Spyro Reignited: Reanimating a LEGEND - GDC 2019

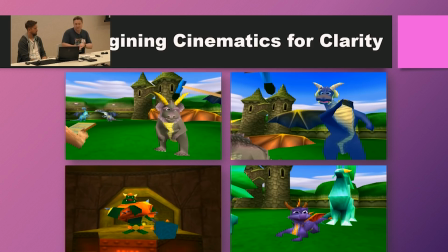[20:14]
Like, this scene is hard to follow because of the limitations, I think, on what the original game was. So we took a look at, like, well, because it seems to be a TV interview, let's take a look at where could Nasty be watching TV.
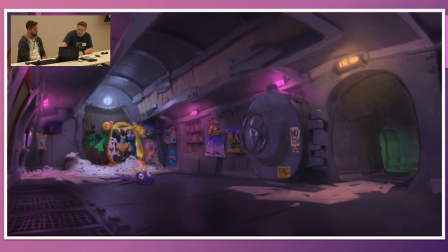[20:31]
So our concept artist came out with this sketch, and we kind of took it and ran with it. Immediately, I kind of got the sense, he's got it's almost dorm roomish or like guy basement, the man cave sort of thing.
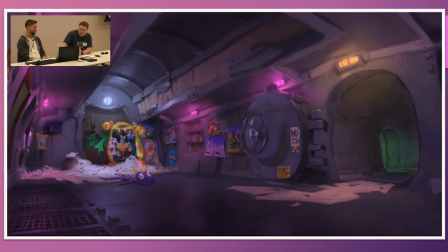[20:46]
He's got his little Spyro throw rug, which is my favorite part of the drawing that didn't make it into the actual game. It's got some love letters from the other Norks in the world. It's kind of just this fun little cave space. So I was like, hey, let's put a TV in here. I mean, this was the late 90s.
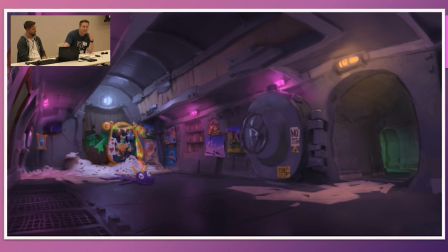[21:04]
Let's build a 90s TV and give him a couch to sit on. So he can actually have a reason to be reacting to the dragons as they talk.
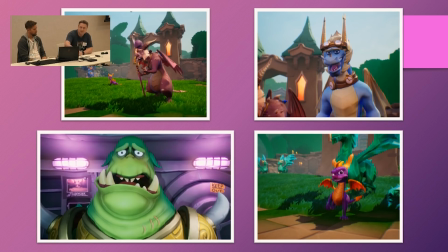[21:15]
So we went through and we had to scope through the original game and find all the places where they shot the original scenes and set them up in a similar way so they looked familiar. And then we took Nasty when we got him, and that was obviously the first pose I did for this cinematic, because I always felt kind of bad for Nasty.
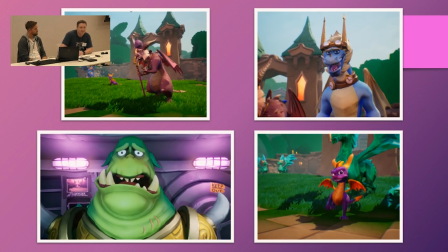[21:31]
Because he's kind of sitting there and the dragons are talking a lot of trash. And he's the catalyst for what happens in the game, but he never really seems like he was all that bad in the first place to me. Anyway. So the first pose I put him in was this sort of realization that they called him ugly.
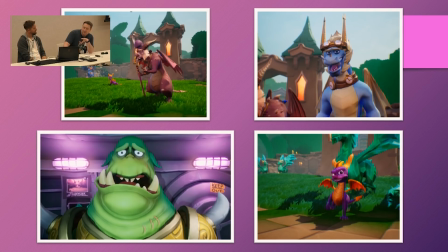[21:48]
And I think this really kind of brought the scene together, because you start out with the news footage style animation, then you pull back through the television to see that he's watching it on the TV, then you cut to Nasty and you have that sort of transition.
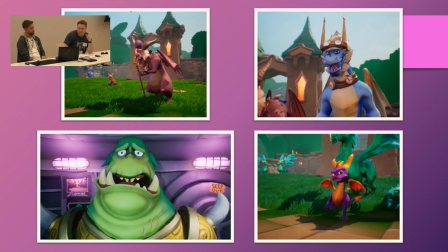[22:04]
So the space suddenly makes sense, and it's a little easier to follow. It's kind of messed up.
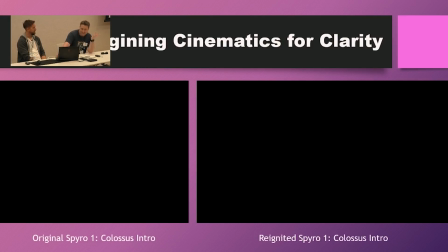[22:10]
He's just sitting there. Yeah, he's not doing anything. TV. He's watching the news article about himself. Calls him ugly. So it's going to be tough without audio.
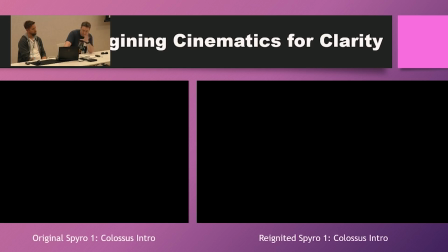[22:24]
Similar to what we had to do in Spyro 1, Spyro 1 had a very limited number of fully animated cinematics. 2, decided they were going to go all in on cinematics. There's a ton of cinematics in 2. Not only is there the story cinematics, which range in the range from
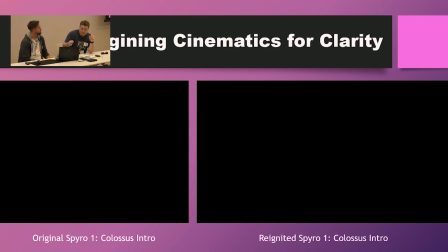[22:45]
45 to 2.5 minutes long, which is long for a cutscene if you ask me. But every level had an intro and an outro. And they were all 20 seconds approximately, and they were like these Looney Tunes sort of cartoons.
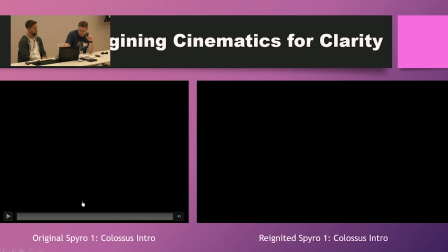[22:58]
They didn't have any dialogue. They would have audio. Let's see, can I get it to go? Wrong one, there we go.
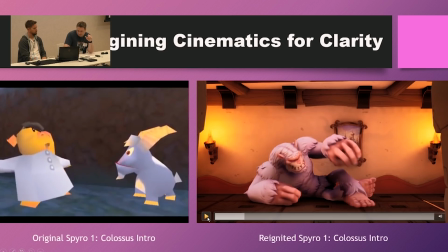[23:08]
Oh, come on, there we go.
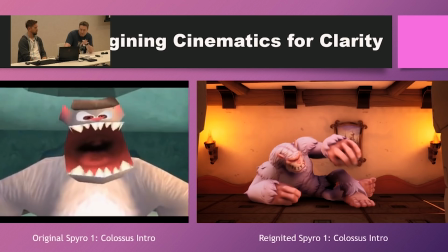[23:09]
So on the left, you see the original, and you see when we first watched the cinematic, and we did sit down, we watched these cinematics over and over, we couldn't figure out what was going
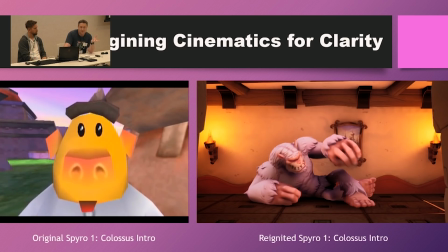[23:17]
on. It took us repeated watch throughs, reading the wiki, and going, what just happened?
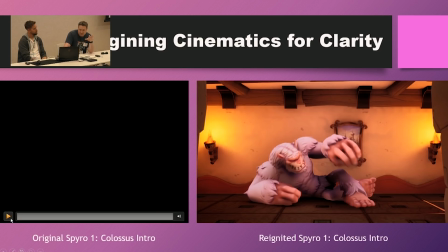[23:26]
And so, if you watch it again, you see, okay, there's these guys,
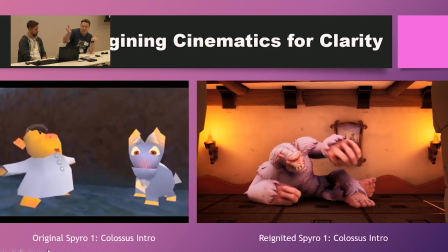[23:31]
they go, oi, oi, oi, and they lift up the goat, and you don't know where the goat's going.
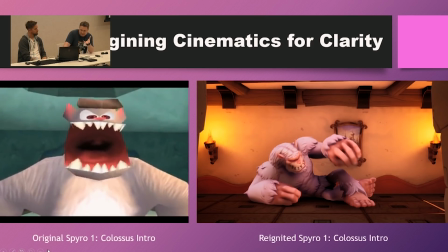[23:36]
And it's like, oh, there's a hint. There's a Yeti.
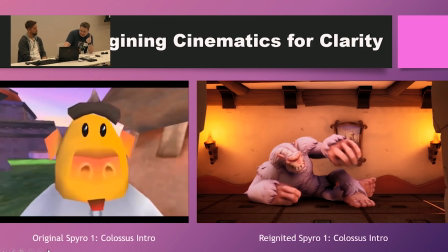[23:38]
And they walk over, you don't see the Yeti, you do see the Yeti, and then one dude's gone.
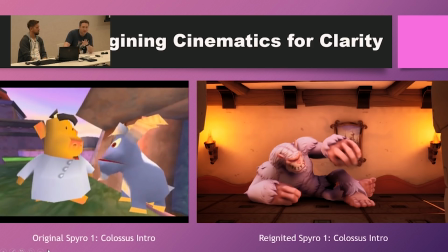[23:45]
But the goat's still there. And so it took a little while. We figured it out. And we're like, okay, we get the joke.
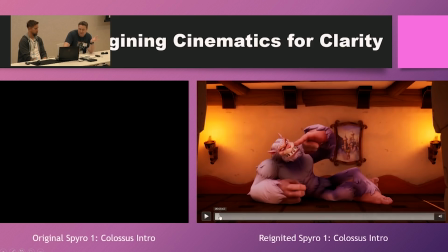[23:51]
Can we punch up the joke? Can we clarify it? Can we just, make it a little easier for the viewer to follow?
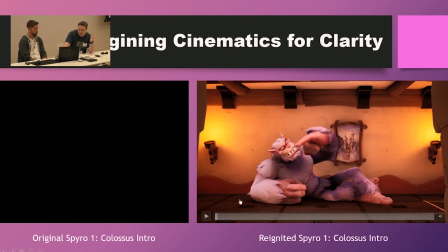[23:57]
Because they're not going to get a chance to watch it twice in gameplay. You only get a chance to watch it once. So our take, we open on the Yeti.
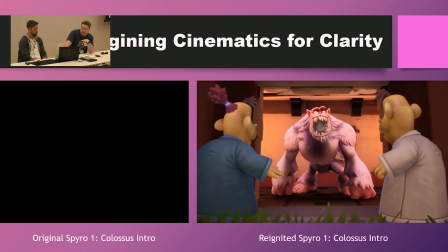[24:04]
He's hungry. His tummy rumbles, a little hard to see at this size. He roars for another goat.
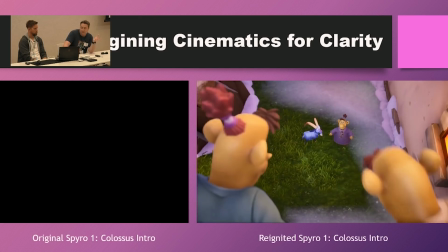[24:09]
He's still hungry. They run to get the goat.
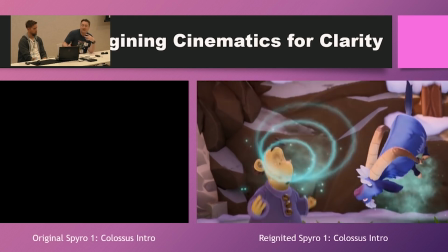[24:11]
So we're started a little earlier in the process, just to clarify the sequence.
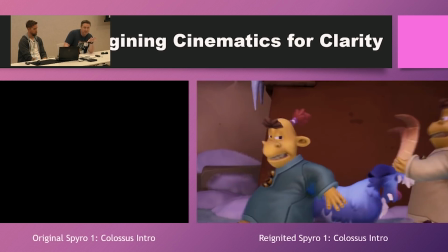[24:18]
And the goat clearly realizes what's going on. He's not happy about it.
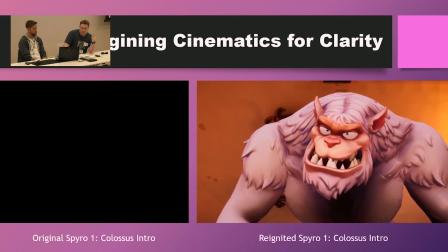[24:24]
Again, we're just reinforcing hungry.
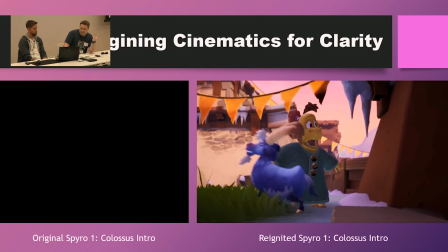[24:28]
And then just a little clearer the reaction of what happened.
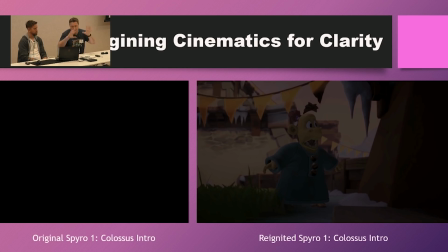[24:33]
The guy got eaten instead of the goat. There's gobbling noises and all that. So yeah, our goal was to just clarify all these gags and try to punch them up and make them funnier if we could.
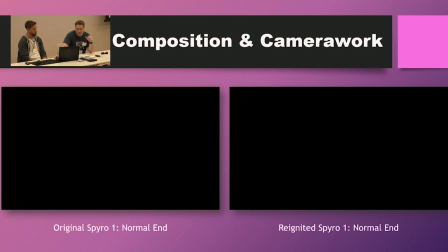[24:44]
And some of them were great, some of them were a little confusing. But I think in the end, we ended up using a lot more of the original than we thought we would, looking at what was there, because the more you watch them, the more you kind of get into that original tone and that original style.
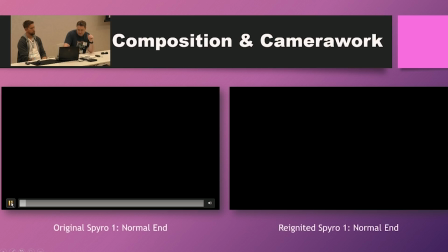[25:04]
So here's another example. I'm just going to play the first bit of this. It takes a little while to start up.
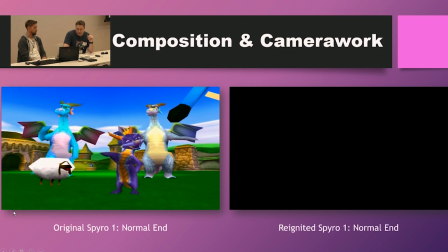[25:09]
This is one from Spyro 1, where if you look at this, here we go. Let's go a little longer. So another thing we did was we took a look at compositions and the camera work and just how they're using the screen space.
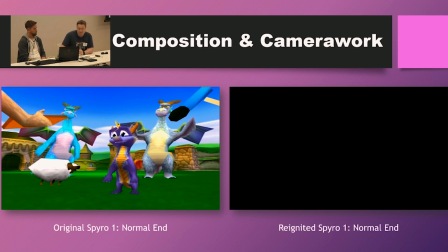[25:22]
And if you look at the cinematic, there's a lot going on here. You got a sheep, you got Spyro, you got two dragons, you got the boom mic, and you're like, how tall is this cameraman? He's underneath the arm of the guy holding the script. Like, very little about this was clear, and if you watch the scene the whole way through,
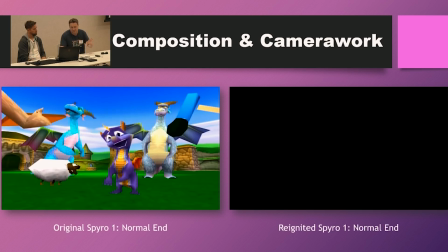[25:40]
Spyro is mostly talking, and there's some gags going around in the back. Like eventually, one of the dragons kicks the sheep off the screen, and you see Spyro kind of gesticulated to him, but because they're all just talking and the action is further forward, you don't see most of those gags.
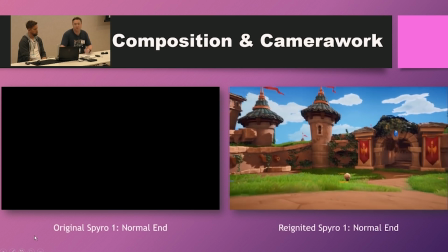[25:58]
So when we took a look at it, we kind of rethought the space. We pulled the Elder Dragons because they weren't really adding much to the scene outside of visual noise anyway.
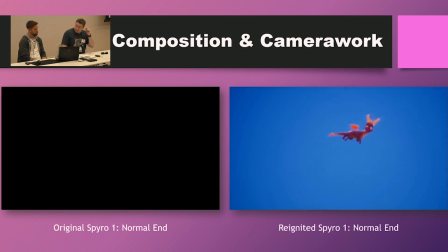[26:06]
Also, we didn't have access to those models when we started this scene because they weren't done yet.
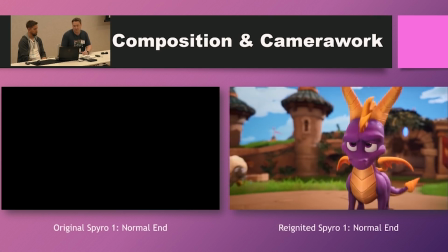[26:12]
So the limitations we had us simplify this scene to a point where we were able to punch up the
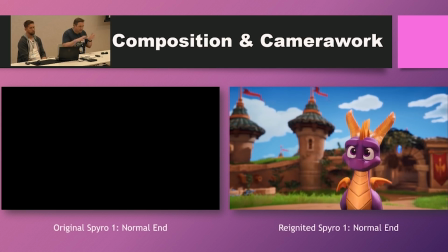[26:20]
gags and the visual comedy a little bit, punch up the camera motion in the sense that there's a cameraman following this action,
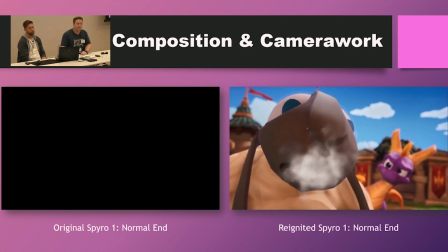[26:28]
and really focus on what was important about the scene, is Spyro talking and Spyro and the sheep interacting with each other.
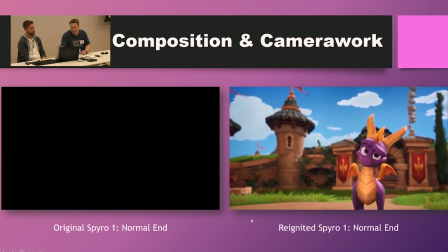[26:36]
And there's some really fun little stuff in here where we really kind of leaned into
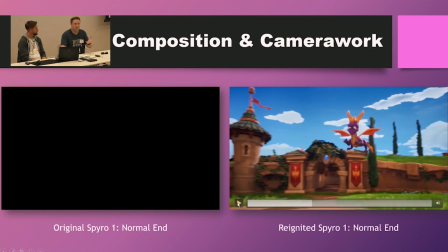[26:44]
the concept of this interview process, that there's an interviewer and a cameraman.
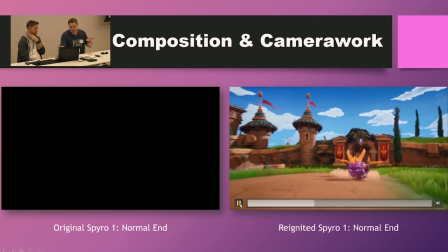[26:48]
And if you'll watch, like we tried to have them both be characters in the sequence.
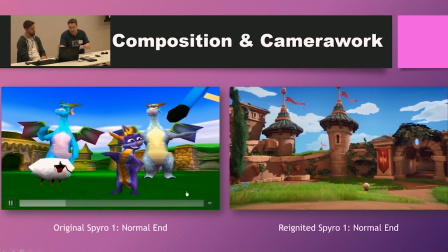[26:54]
Like he's mostly, whoa, Madhouse, what's going on here?
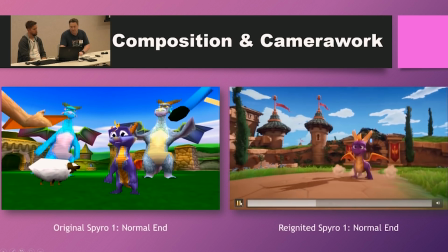[26:58]
He's mostly talking to the interviewer, but when the sheep first pops up behind him, you see the camera move over to the sheep.
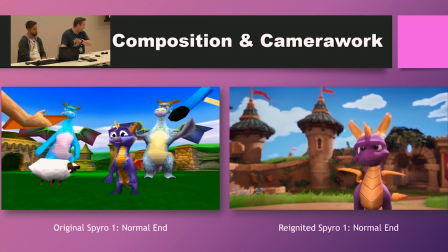[27:04]
Spyro sees the camera move and then looks over his shoulder to see that the sheep's there.
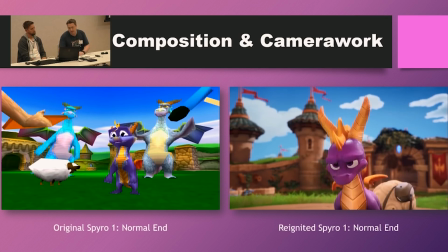[27:08]
So we tried to bring in like some realistic space to these cinematics and make even the camera and the interviewer characters.
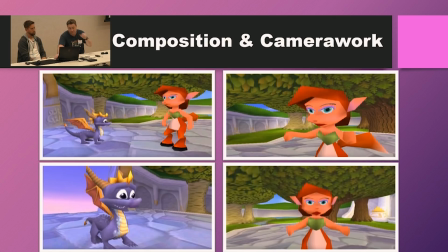[27:18]
So there's more examples of the same. This is what we call the Fondork cinematic, because I'm a fond you dork is the key line from this sequence. This cutscene was originally in the original game, it's 2.5 minutes long. And 99% of it happens in these 4 shots.
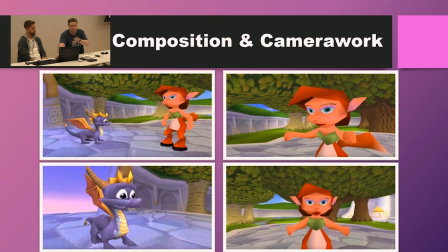[27:36]
So you can think, over 2.5 minutes, you start to get very tired of these angles.
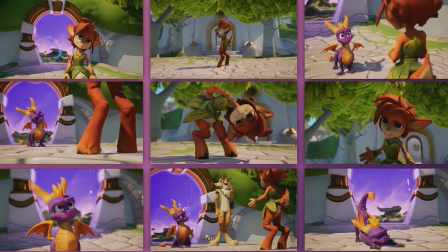[27:42]
So we went in and we tried to punch up everything we could to add different angles, different takes, different looks, and even different body positions to keep the viewer engaged in this scene. We also tried to do our best to shorten it. We cut some at the beginning, and then we ended up using reaction shots and other acting bits, and it ended up getting longer, so I think it ended up about the same amount of
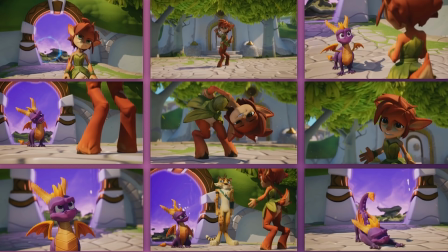[28:02]
time. But this is a big part of our work, is coming up with more interesting ways to frame the action to keep people engaged.
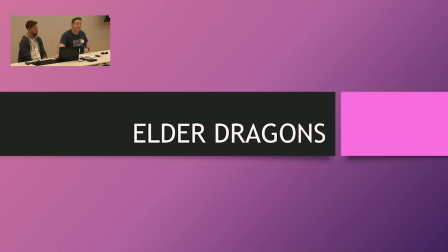[28:11]
And then I think they gave me the 5 minutes, so I'm going to go through this fast. The Elder Dragons were a big part of what we did for Spyro 1.
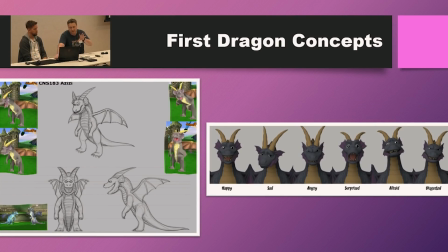[28:17]
When we started out, we had our original sketches, and they were based very clearly, this is Aster from the opening cinematic, very, very closely on the original. And we talked in meetings about what we would do if we had all the time in the world to do it.